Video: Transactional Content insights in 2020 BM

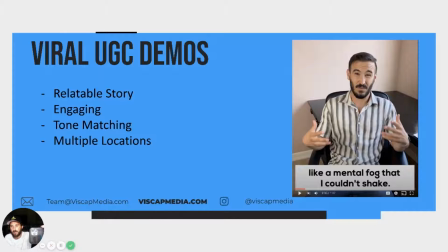If he literally just had his phone out on a tripod and just fixed, it would look a little bit more dull and it's not as engaging and you don't feel like you're in and you're in the video or as involved in the video as you should be.
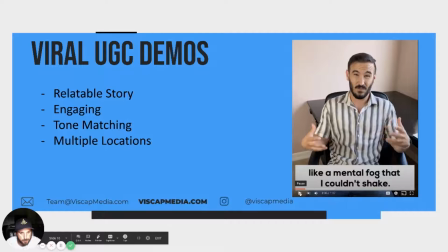So just pay attention to that as this video goes.
Fog that I couldn't shake, even after getting good sleep every night.
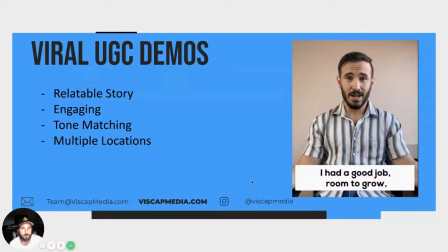I was scared, nervous, whatever you call it. I had a good job, room to grow, and I couldn't afford to lose it.
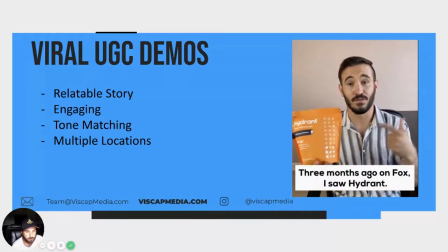3 months ago, on Fox, I saw Hydrant.
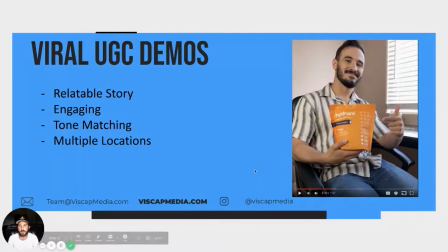Notice, too, that he's not just sitting there with his hands by his side. He's not just sitting there not moving. He has a lot of hand motions going on. He's pointing at things. He's directing the users or the viewer's attention at things. So just pay attention to those very subtle kind of cues where he's moving
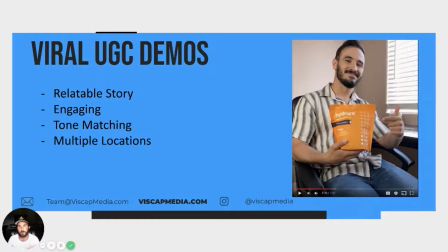a lot and he's moving kind of with the camera and he's just matching the tone of the video.
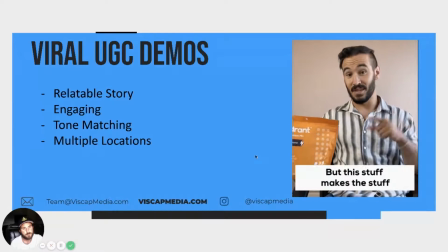No, not like a fire hydrant, but this stuff makes the stuff that you get out of there better.
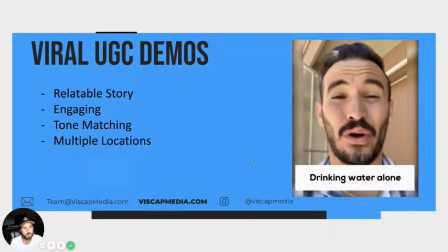Yeah, I'm talking about water. Drinking water alone may not be enough to properly hydrate you.
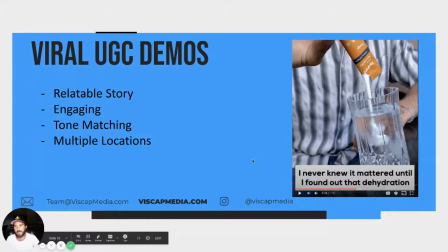I never knew it mattered.
So that's a clip that I absolutely love. And when I go back for you guys, when I go back and play this uninterrupted, just make sure you pay attention to this. So it follows the camera itself. He rips the packet open, and as he goes and pours it, the camera kind of follows it and goes down with it.
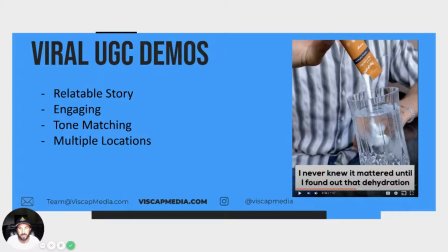Again, it's just adding that extra little layer of creativity to make it more engaging because these UGCs can be very dull, and it's real easy for people to get bored of the content and just leave your ad. So these little tiny tweaks, these little tiny creative measures that we take with
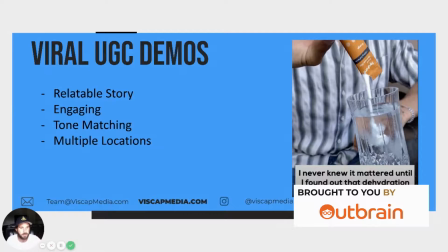of camera angles and camera movement is really, really important.
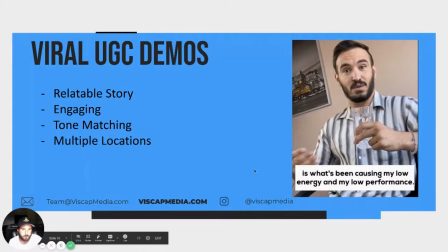Until I found out that dehydration is what's been causing my low energy and my low performance.
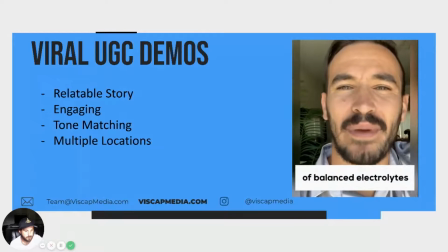Hydrant Plus is made with a precise blend of balanced electrolytes for proper hydration.
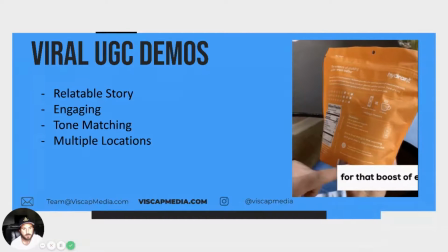Plus, it's got 100 milligrams of caffeine for that boost of energy. So there's no midday crashes like I used to get drinking coffee.
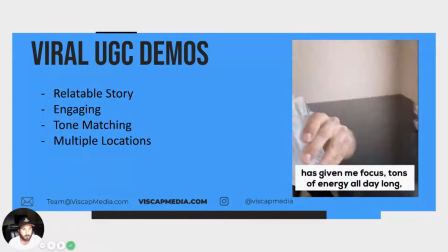Drinking Hydrant first thing in the morning has given me focus, tons of energy all day long.
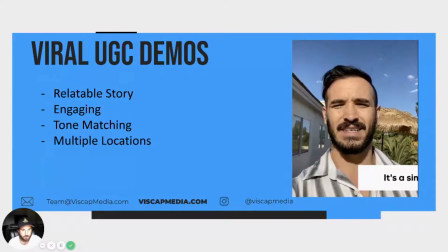Mentally, I feel sharp. It's a simple fix. If you want to start your day off right, drink Hydrant.
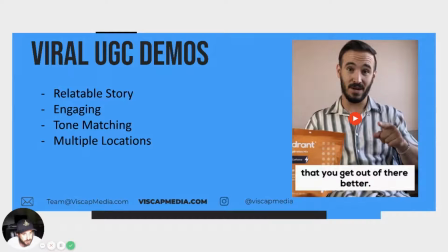All right, let me go ahead and run through this so you guys can see it play all the way through.
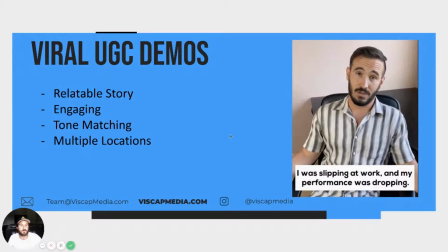I was slipping at work, and my performance was dropping.
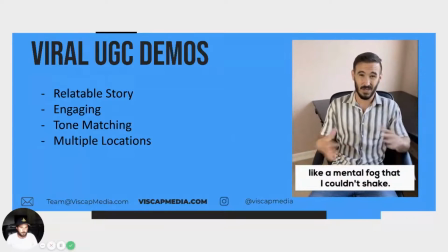I was feeling this constant fog, like a mental fog that I couldn't shake, even after getting good sleep every night.
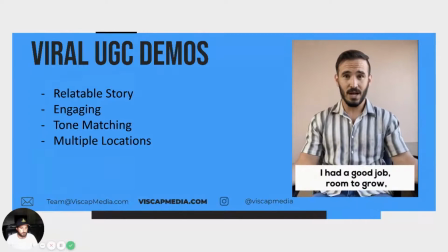I was scared, nervous, whatever you call it. I had a good job, room to grow, and I couldn't afford to lose it.
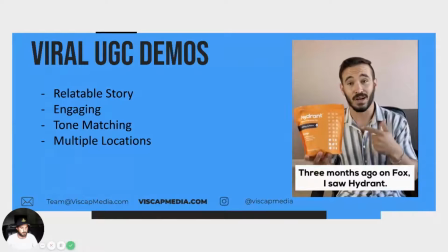3 months ago, on Fox, I saw Hydrant.
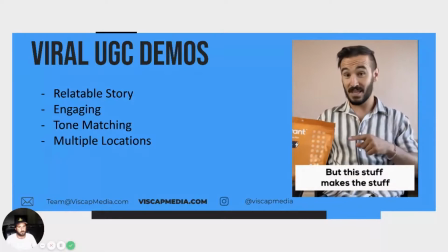No, not like a fire hydrant, but this stuff makes the stuff that you get out of there better.
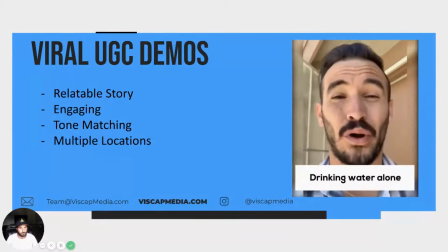Yeah, I'm talking about water. Drinking water alone may not be enough to properly hydrate you.
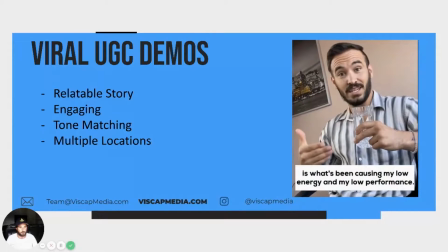I never knew it mattered until I found out that dehydration is what's been causing my low energy and my low performance.
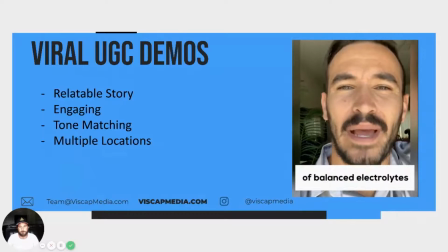Hydrant Plus is made with a precise blend of balanced electrolytes for proper hydration.
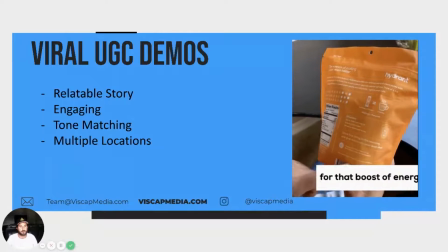Plus, it's got 100 milligrams of caffeine for that boost of energy. So there's no midday crashes like I used to get drinking coffee.
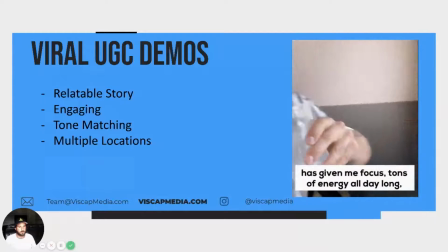Drinking Hydrant first thing in the morning has given me focus, tons of energy all day long.
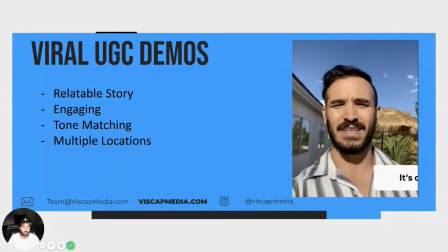Mentally, I feel sharp. It's a simple fix. If you want to start your day off right, drink Hydrant.
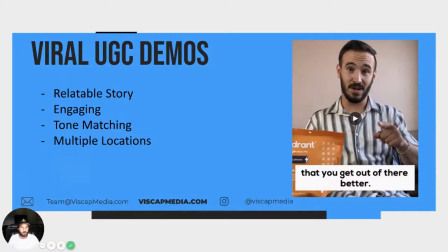So something that I didn't really touch on, but it's a really important takeaway with this is you have to build that relatable story. So with these UGCs, a lot of times what we do is we'll hop into different forums, Facebook groups, and we'll actually see what people's pain points are and even take
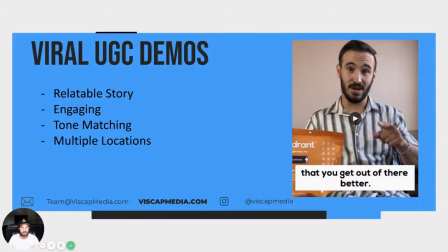some of their stories and kind of turn it into something that we can work with. So you have to have a really relatable story.
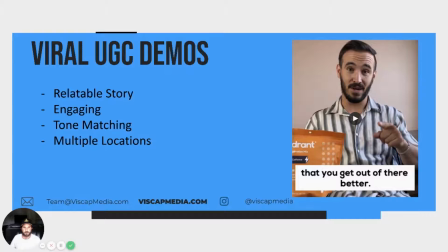You have to understand your target demo. And another piece here that was really, really important is the multiple locations. So like I've mentioned with these UGCs, they can be very dull.
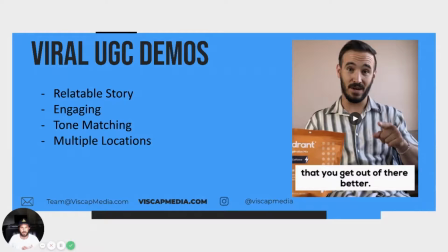And we found that by switching up locations, by switching up kind of like the lighting and the atmosphere, that it really helps to hold people's engagement.
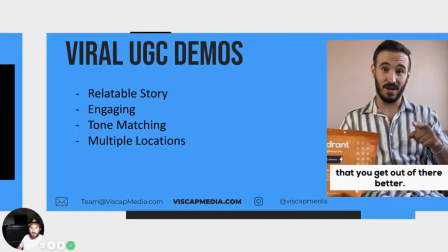All right.
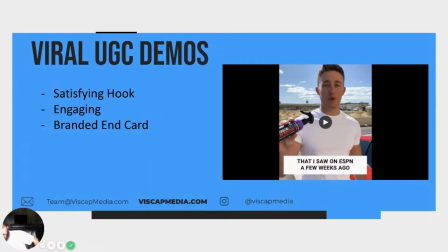Yeah, so this one is one that we did again for Shine Armor, and it's definitely a little bit more on the salesy end. It's definitely a little bit more scripted, and it has a little bit more of effects in it,
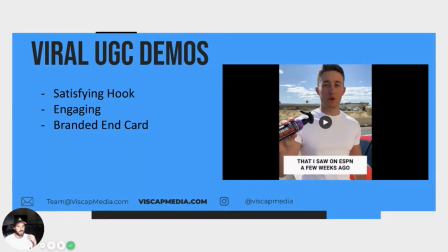but it still has that very bare bones UGC demo framework where we're trying to be as unscripted as possible. This one, again, we did push it a little bit more, but let's go ahead and break it down.
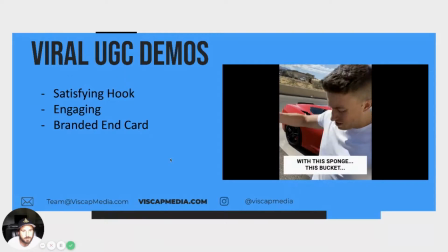Hey guys, listen. I just got done washing my car with this sponge, this bucket, and this stupid hose.
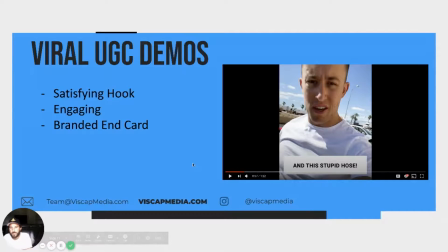So the opening is really cool. It's satisfying. It's, it has even the sound effects of like something's being wiped with a sponge. The screen is being cleared. It's something unique and creative. So it's a really good hook for something like this.
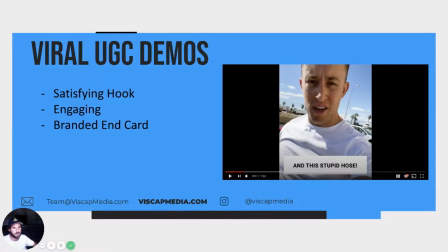And then he immediately is throwing the sponge because he's frustrated into the bucket. And the problem is, kind of immediately recognized.
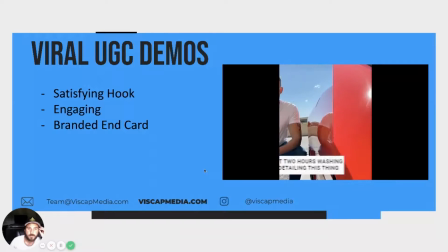The car looks pretty good, right? Well, it should. I spent 2 hours washing and detailing it.
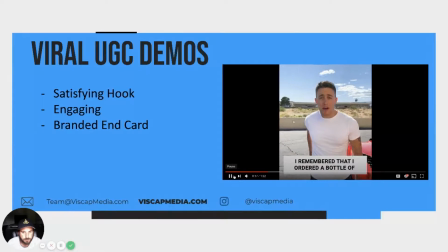Bitch of it is, when I got about halfway through it, I remembered that I ordered a bottle of...
Just notice again that the camera is always kind of moving.
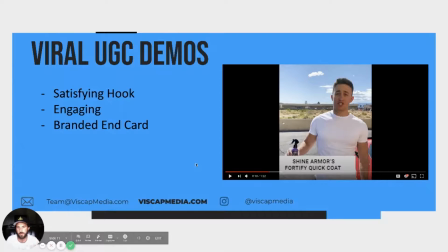We're moving with him walking. The camera is going side to side, zooms, big cuts, things like that, just to spice it up and keep it engaging.
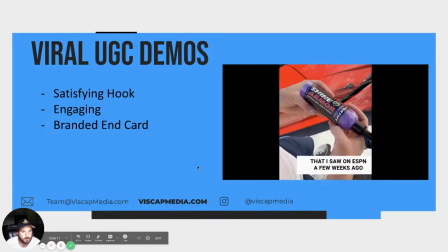Shine Armor's fortified quick coat that I saw on ESPN a few weeks ago. See, it says right here, waterless wash, shine, and protect.
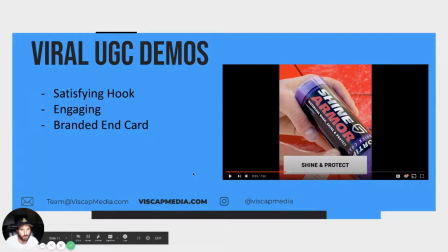Right here, we have a nice point of view, kind of over the shoulder angle. Again, just changing things up, keeping it fresh, keeping it new.
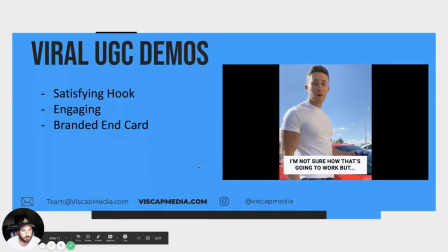You kidding me? I'm not sure how that's going to work, but we'll see.
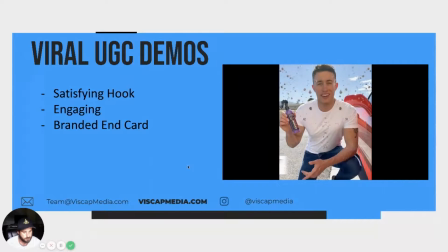I've been really wanting to try it, but my car was so filthy this morning, I completely forgot I bought it, and I just washed my car the old-fashioned way.
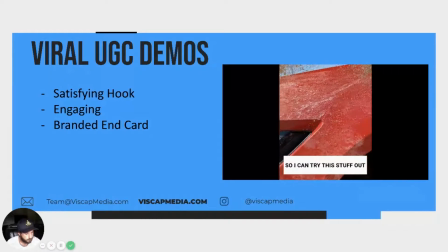I decided to leave a spot unwashed so I could try this stuff out under the worst conditions, and really just.
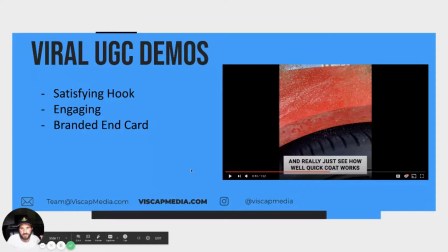So I know I've been mentioning these UGC demos. We really like to keep them as raw as possible. And generally, we don't put in these 2D effects. But for something like this, we wanted to try it out, and it actually worked really, really well. So the splatter on there, it's pretty low.
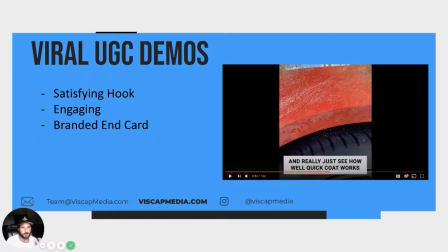It's pretty subtle, and it still kind of fits the mold of this UGC demo framework. But just kind of pay attention to it and see how it shakes out.
To see how well Quick Coat works and if it's any good.
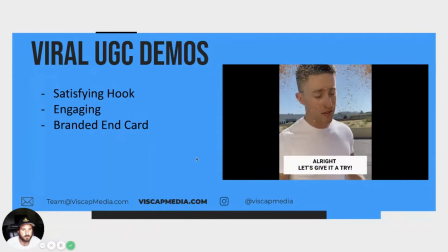All right, let's give it a try. Let's finish it. I've seen this part everywhere, but now it's my turn. Here's for the water test. That was insane.
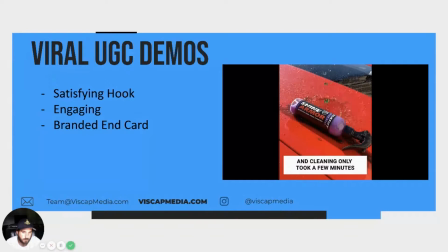Did you see those beads? The cleaning only took a few minutes. I will never use anything else. Shine Armor Fortified Quick Coat is the one for me. And if you're like I was and still detailing your ride the old-fashioned way, you have got to try this stuff.
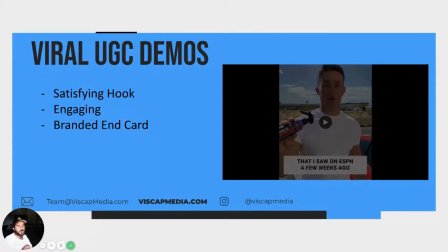So, yeah, this one is definitely more scripted,
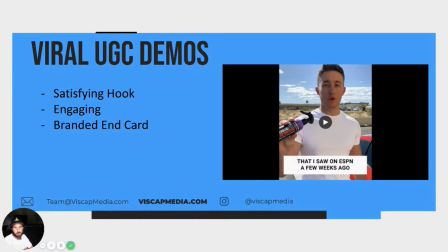but it still does a really good job of having a relatable story and, being as authentic as possible while still kind of selling the product. So let's go ahead and play it all the way through.
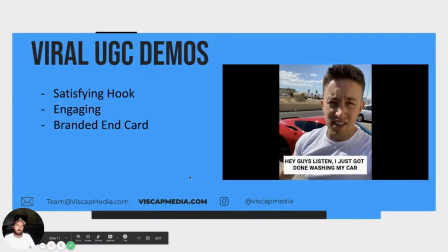Hey guys, listen.